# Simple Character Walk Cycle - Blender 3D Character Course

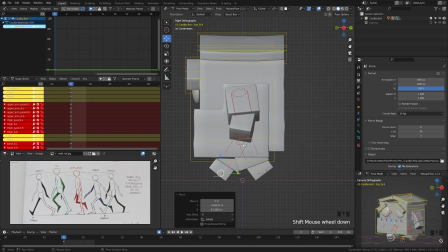249s
Now let's go ahead and adjust the arms. So they're going to be the opposite of the legs. So there we go. Each one will be the opposite of the leg on its side.
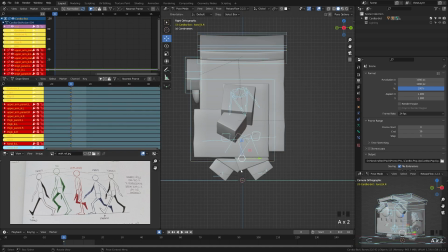259s
Great. Now what we can do is we can select everything, hit I, location, rotation, and scale. And that'll just make sure that we have a keyframe on everything. So what we're going to do next is move forward to frame 8 at the halfway point, and we're going to go ahead and reverse the order of these feet.
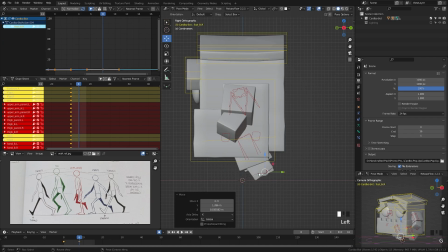275s
So we're going to go ahead and grab this foot here, going to move this kind of back to the similar position as that leg, and then we're going to go ahead and move this one forward there. Likewise, we'll do the same thing with the arms, grabbing those, moving those to each side. And you can't see this arm too much, but you see it a little bit over there. And again, we'll select everything, hit I, and do location, rotation, and scale.
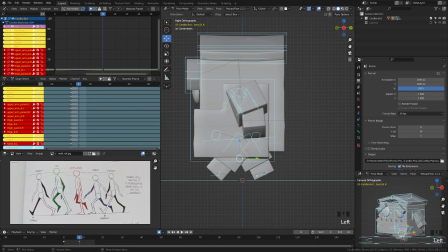295s
Now what we're going to do, with everything still selected, we'll grab this first keyframe here. We're going to go ahead, hit Shift D and drag that to the end. And if we hit play, we'll see that that starts to create a very simple walk cycle loop.
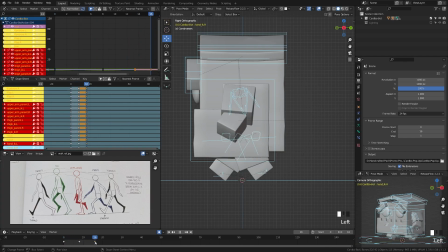309s
And we have a repeating frame here. So what we're going to do is go ahead, hit 15 over here on the end. And when we play that, that'll give us a bit more of a natural loop. Great. So let's move forward and work on refining this walk. So we're going to work on the hip next. So we're going to go ahead and go in between these two frames here.
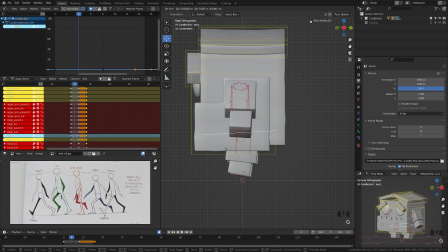327s
We're going to grab that hip there and we're just going to move that up. We're going to go ahead and do the same thing over here on frame 12. Just move that up. And then let's go ahead and play that back. And you can see how we're starting to get kind of a natural bob there with our character.
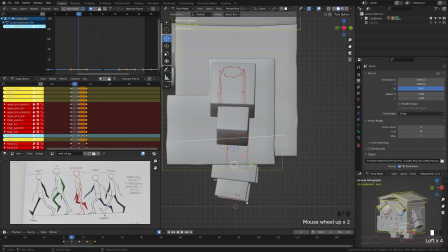344s
So let's go ahead on these frames and go ahead and adjust our legs to kind of match what they should be.
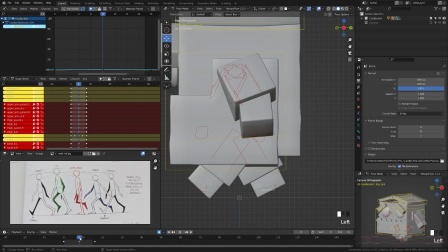349s
So next up, what we're going to do is now that we kind of have this bob, we're going to go ahead and adjust our legs to give them a bit more of a natural motion.
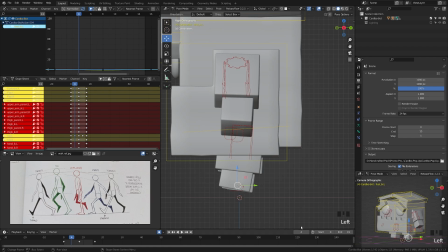356s
So we're going to come here to frame 4. And we're going to go ahead and grab this foreground one here, and we're going to kind of match this passing through motion. So we're going to go ahead, take that front leg there, make that bend, take that back leg, put it there in the back.
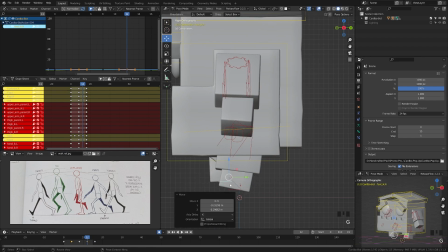369s
And then we're going to move forward to frame 12 and do the opposite. So we'll take this front leg, make it bend upwards here, take this back leg, make it bend back to touch the ground back here. And if we hit play, you can see how we're starting to get a much more natural walk cycle as our legs move.
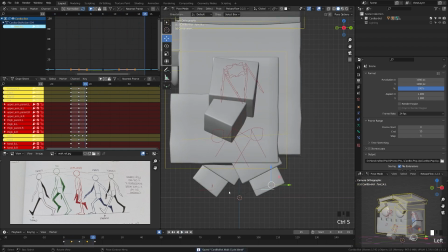383s
But this still looks kind of stiff and boring. So what we're going to do is we're going to go ahead and move to the front view here, and we're going to take our hip bone.
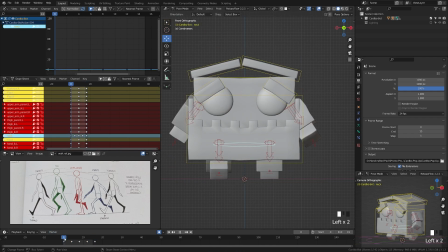391s
And we're going to take our hip bone, and on this first frame here, we're going to go ahead and rotate this to be kind of landing on where the weight is, which would be kind of this back foot here. So we're going to go ahead, rotate that to land on the back foot. And then we'll go to frame 8, rotate that to bend onto the left foot.
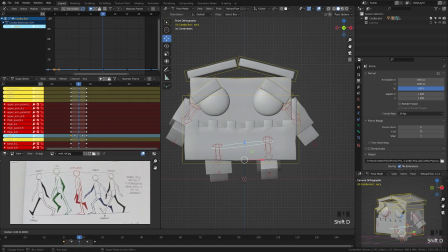410s
And then we can grab this first frame here, hit Shift D, duplicate that, move that to the end so that we have a seamless loop. And we can see there that our hips are moving a bit more naturally. But with our little boxy character, we want to go ahead and add a bit more character. So we're going to accent that a bit more by moving our head bone. So we'll come up here to the head bone.
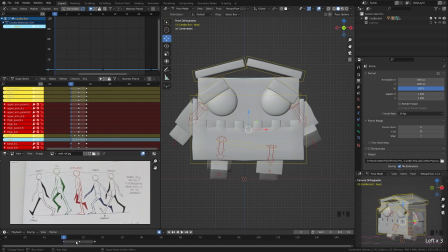429s
And you can see that this bone here only has 3 keyframes because we didn't insert all when we did 4 and 12. So what we can do is take this head, and we're going to go ahead and match the angle of the hip. So we'll go ahead, hit rotate here in the front view.
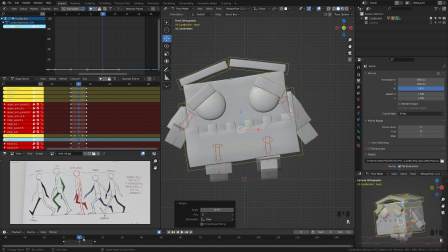443s
And then we'll come over here. We'll rotate this left to match the hip. We'll duplicate that first frame by hitting Shift D and moving that at the end. Now, just a reminder for those that are beginners, if you're not automatically generating keyframes, you just need to make sure that you have this little button checked on.
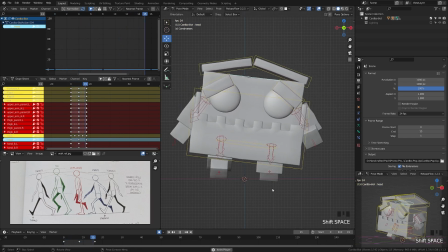459s
But let's go ahead and hit play. And we can see that we're starting to get a much more kind of natural wobble with our little boxy character. So next up, let's work on the flaps up here. Again, we already have these frames here.
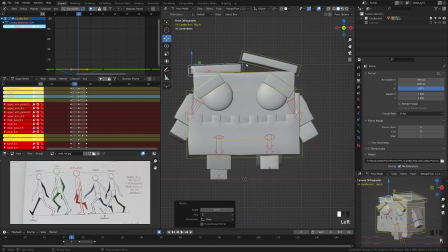473s
So what we're going to do is move to frame 4. I'm going to take that flap, move that in there, take that flap, move that in there, go to frame 12, move that down. And then if we hit play, you can see we're starting to get a bit of motion everywhere.
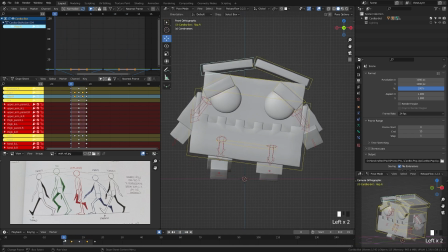488s
So next up, let's go ahead and begin offsetting our keyframes. So offsetting our keyframes will give this a much more natural look.